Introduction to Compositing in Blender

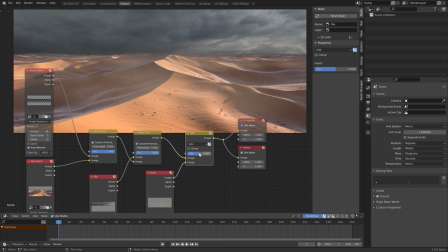(28:46)
Basically, we just reconnected the stuff we would get if we rendered all as a single layer. So, again, that question, why render it in separate layers at all, you ask? Well, now it's time to show you, because in compositing stage,
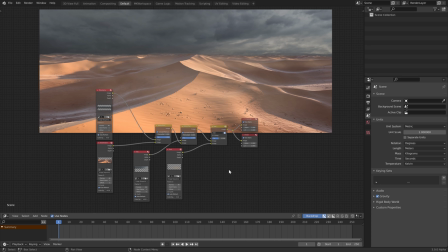(29:01)
you can do all sorts of extra 2D work you wouldn't be able to do in 3D stage, or at least it would take time and it would be too difficult. The simplest thing you can do is to, for example, add a curves node and very quickly play around with the lightness of the nodes, like this mountain node here.
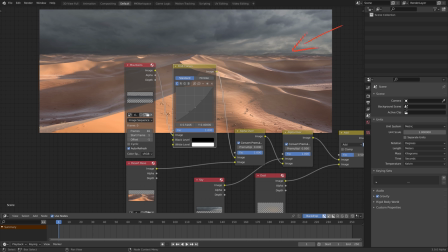(29:18)
See? I can make it brighter, darker, even change the color tones. By just adding one more point on the green curve and messing around with its position, and also on the blue curve, I was able to bring the colors of the mountains closer to the colors of the sky and the desert.
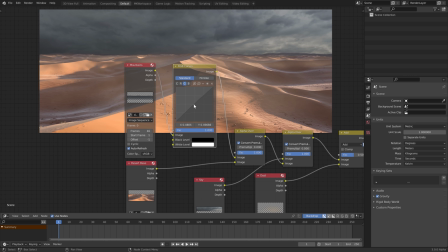(29:38)
And now it all blends more believable. Another great thing, even after a rendering stage, I can, for example, play with the positioning. So I add a transform node, and here I can push my mountains up or down in the image, or scale it, even rotate it.
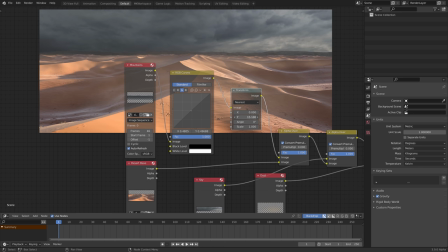(29:58)
That's especially good for some 2D elements you want to add to your compositions. See why this stage might be useful? And seeing this, I think we can raise this curve to make the mountains brighter after all.
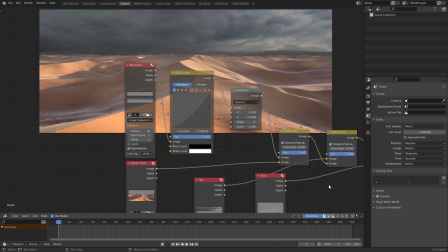(30:12)
Just like you would in Shader Editor, you can now select your nodes and hit Ctrl J to frame them.
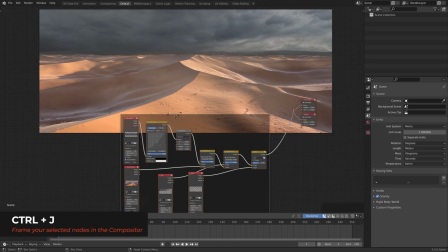(30:19)
You can then move the whole frame, and also, if you don't like the looks of it,
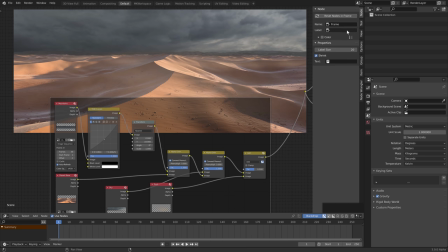(30:25)
you can go to Shelf and Node here and give this thing a label. So let's name it Base, for example. And you can also make the label bigger and give the frame a color.
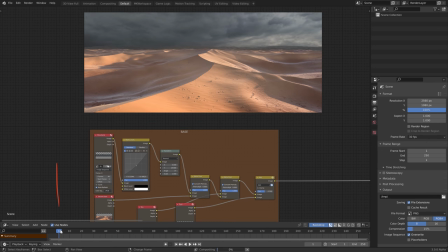(30:38)
At this point, you can of course scrub through your timeline down here. Unfortunately, Blender is not really fast at this, and definitely do not expect seamless play. It will be the slower the more elements you add to your composition.
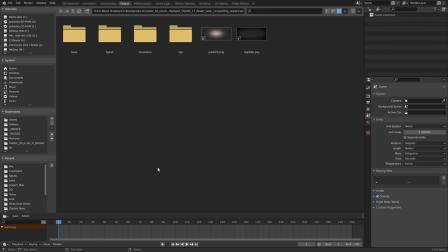(30:53)
Speaking of 2D elements, let's add some over our image base. I have prepared some very simple elements to add to our image here.
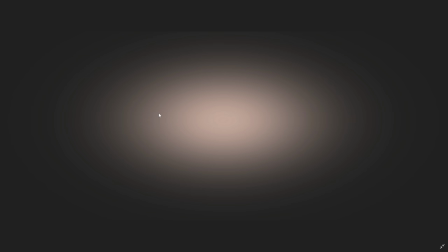(31:00)
So first, I have this gradient image. From your folder, you can in fact directly drag it here to the Compositor window.
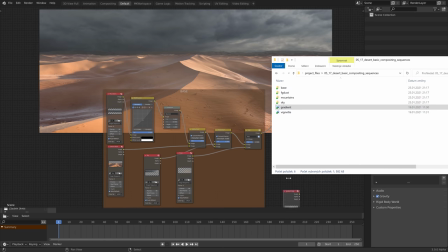(31:08)
And it pops right in.
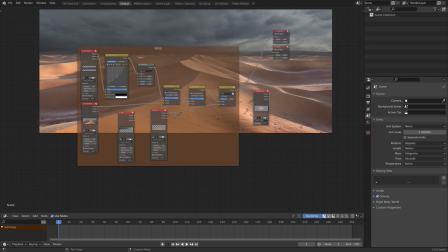(31:11)
What I want to do is to overlap it on top of our image to create a bit of sun glow on the right side of the frame.
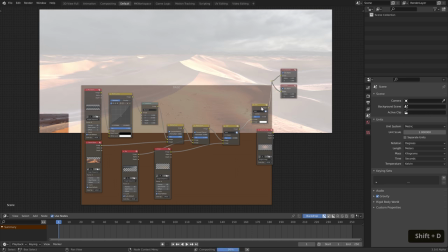(31:18)
So first, duplicate this Add node, Shift D, and push it to the right.
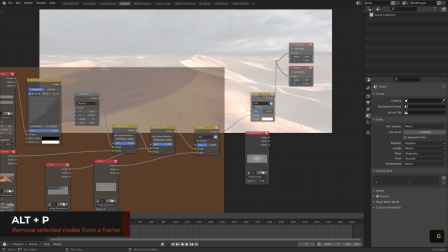(31:23)
Alt P will remove it from the frame, and now it got very bright because it is adding white color from the second socket to the composite result. So let's instead add the gradient. See?
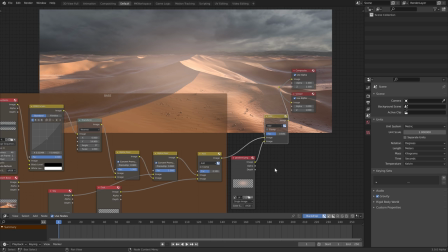(31:38)
Now it's adding this orangey sun glow to the shot. However, I want it to be on the right side of the shot.
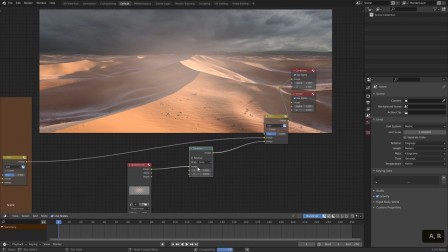(31:44)
So let's add another node meant for moving images, called Translate,
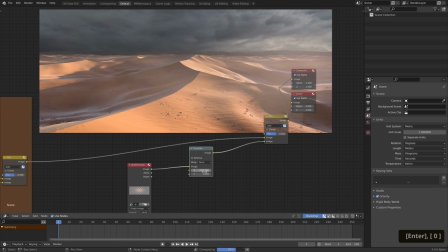(31:49)
and push it on x-axis, about 1000 pixels will do. Easy, right? You can even push it up a little on the y, about 200 will do. Next, I want to scale it a bit, so before the Translate node, add Scale node.
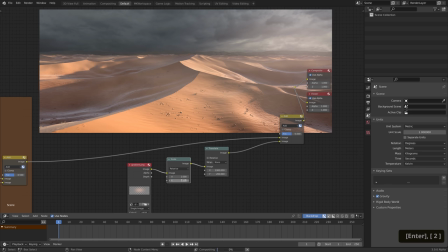(32:05)
I want it to be taller, so y-axis and 1.2 is okay. Finally, what I feel it needs is a bit more intense saturation, or maybe even a hue shift. Well, for that, there is of course the Hue Saturation node, which we can plug in here to control the colors.
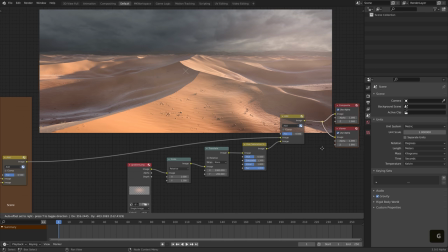(32:24)
Put these nodes to the side so that we have a slightly better view. Crank up the saturation to feel more like warm desert sun. About 1.7 will be good. And let's adjust the hue a tiny bit to about 0.51.
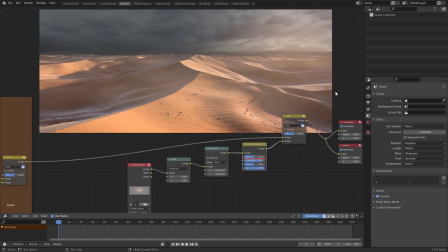(32:41)
You need to be very careful with this value, but it helps to shift your colors overall. Cool. One more thing we can do here in the mix node. If you go to the shelf, item, properties, you will see this factor value here.